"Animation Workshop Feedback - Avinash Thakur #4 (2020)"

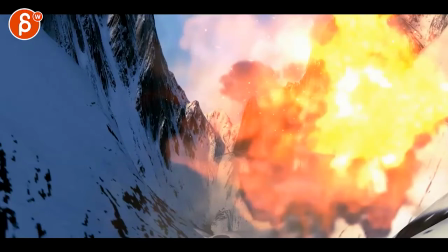0:03 all right let's watch it in full here there is sound awesome sound
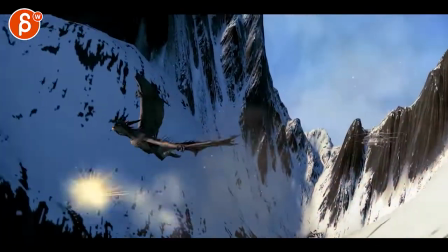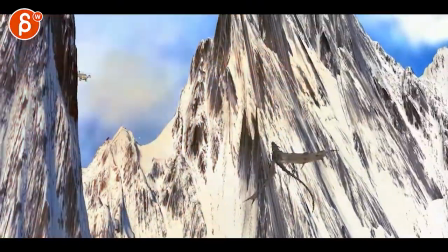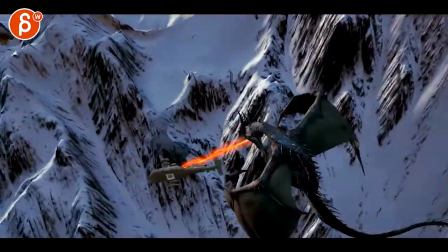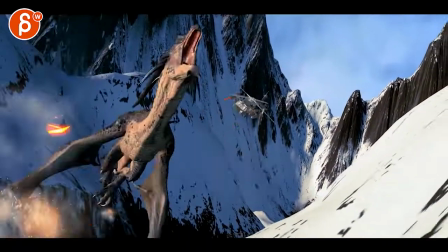0:22 the only thing i would say is sound wise you have some really big this moment here
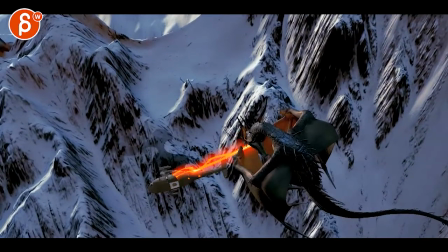0:31 and this explosion here where it feels like we're going way too crazy with i don't know it's like some clipping of the bass or something where it feels very distorted and just too much like the levels are too much so watch out for that that you don't break things there um i think
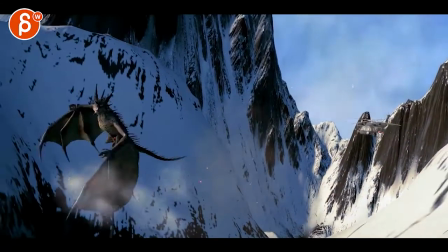0:46 animation wise i mean we're so close i one thing i would start since we are in such a uh you know final area where i feel like we
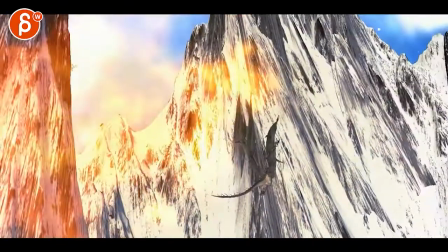0:55 can push the uh the offset in the timing every now and then of those wings sometimes they feel like they just go down it's fairly
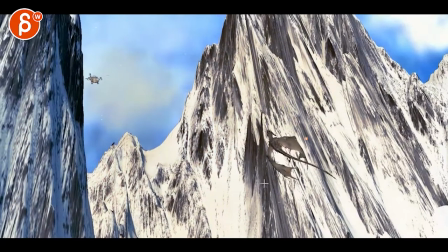1:03 mirrored so you know one would be lower than the other just kind of offsetting these by frame or two every now
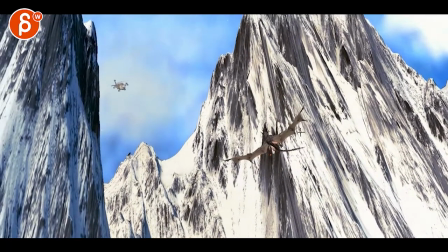1:09 and then where like the up will be different in terms of one wing but then you go down and again it will be slightly different so they're not so mirrored it's a
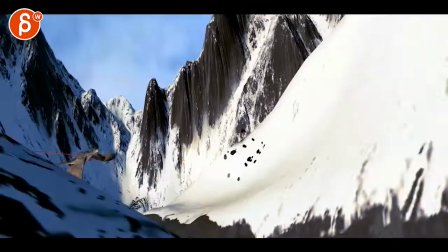1:16 bit of a general path uh pass there i think when
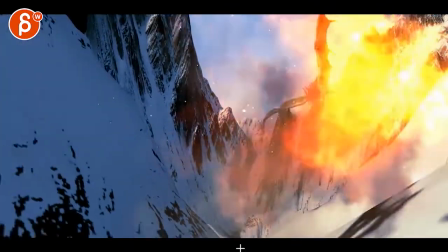1:20 i was watching this the main thing the couple bigger things that struck me that i would still fix
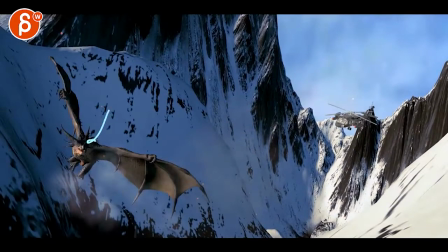1:28 this is still feeling very sharp on that drop here that comes out of
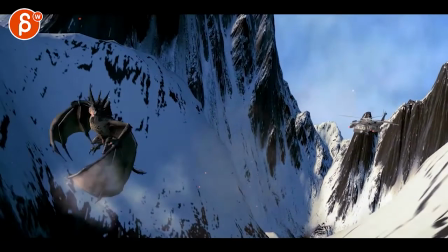1:34 nowhere it doesn't feel physics driven where it just kind of has hang time and it starts to drop that was a bit weird
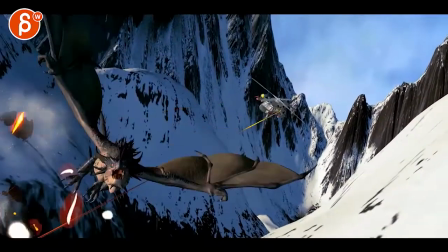1:40 I don't mind this one is because it adds to that energy of going up that's all cool
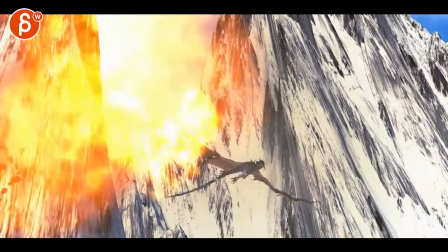1:49 This starts to feel a bit light that tail swinging around and doing that move and then over there
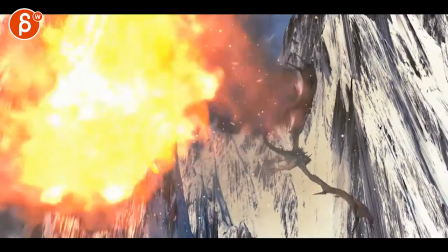1:55 Watch out to not have too many really fast changes I know it's also a bit hidden with
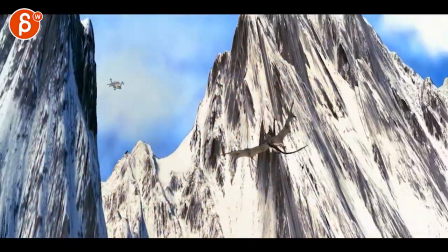2:01 this in the shake, but that just felt just a bit fast there This one still has a lot of up and down
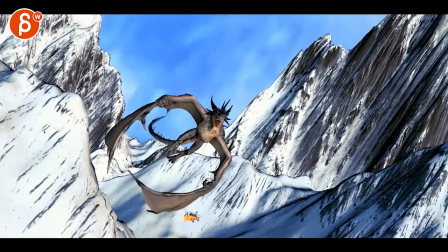2:11 there that up here just feels a bit fast and I mean they really just three four frames
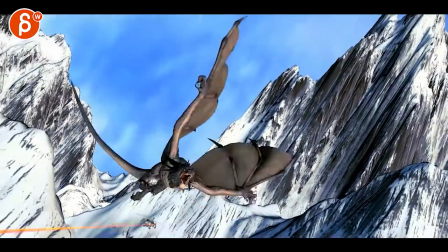2:17 adding there and then this one where this one now feels a bit too sharp in the drop just not going as low I
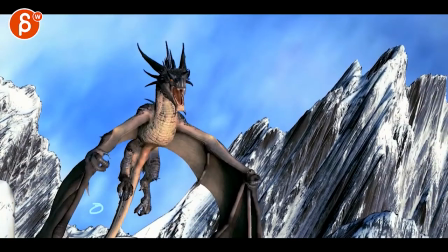2:28 still feel like this is a bummer that we don't see it better here but I don't think you want to do this stuff like it a couple times
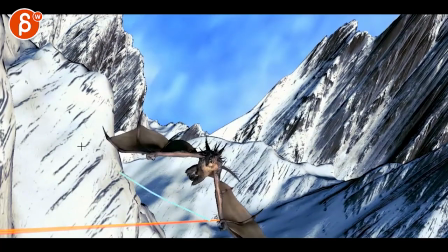2:34 and I still see it the whole thing I would say then have at least the fire go up this way so
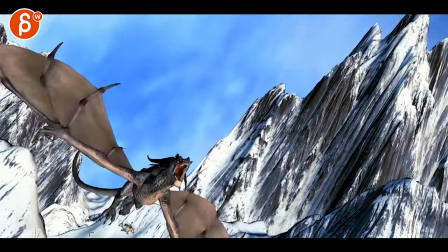2:41 it's more prominent right now because it's so low and it's shooting so low there's really no threat there it's just it's just kind of noise
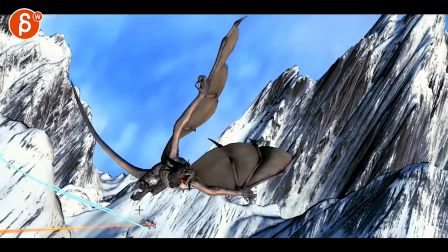2:48 that would make a bit more of a bigger deal out of this just a tad the biggest thing is here
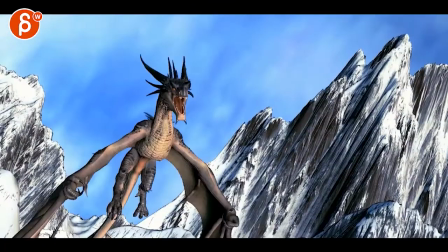2:56 where it just feels i personally would try a pass here once we're starting from here on no camera shake and see what that gives us because it's hard to see where some things are just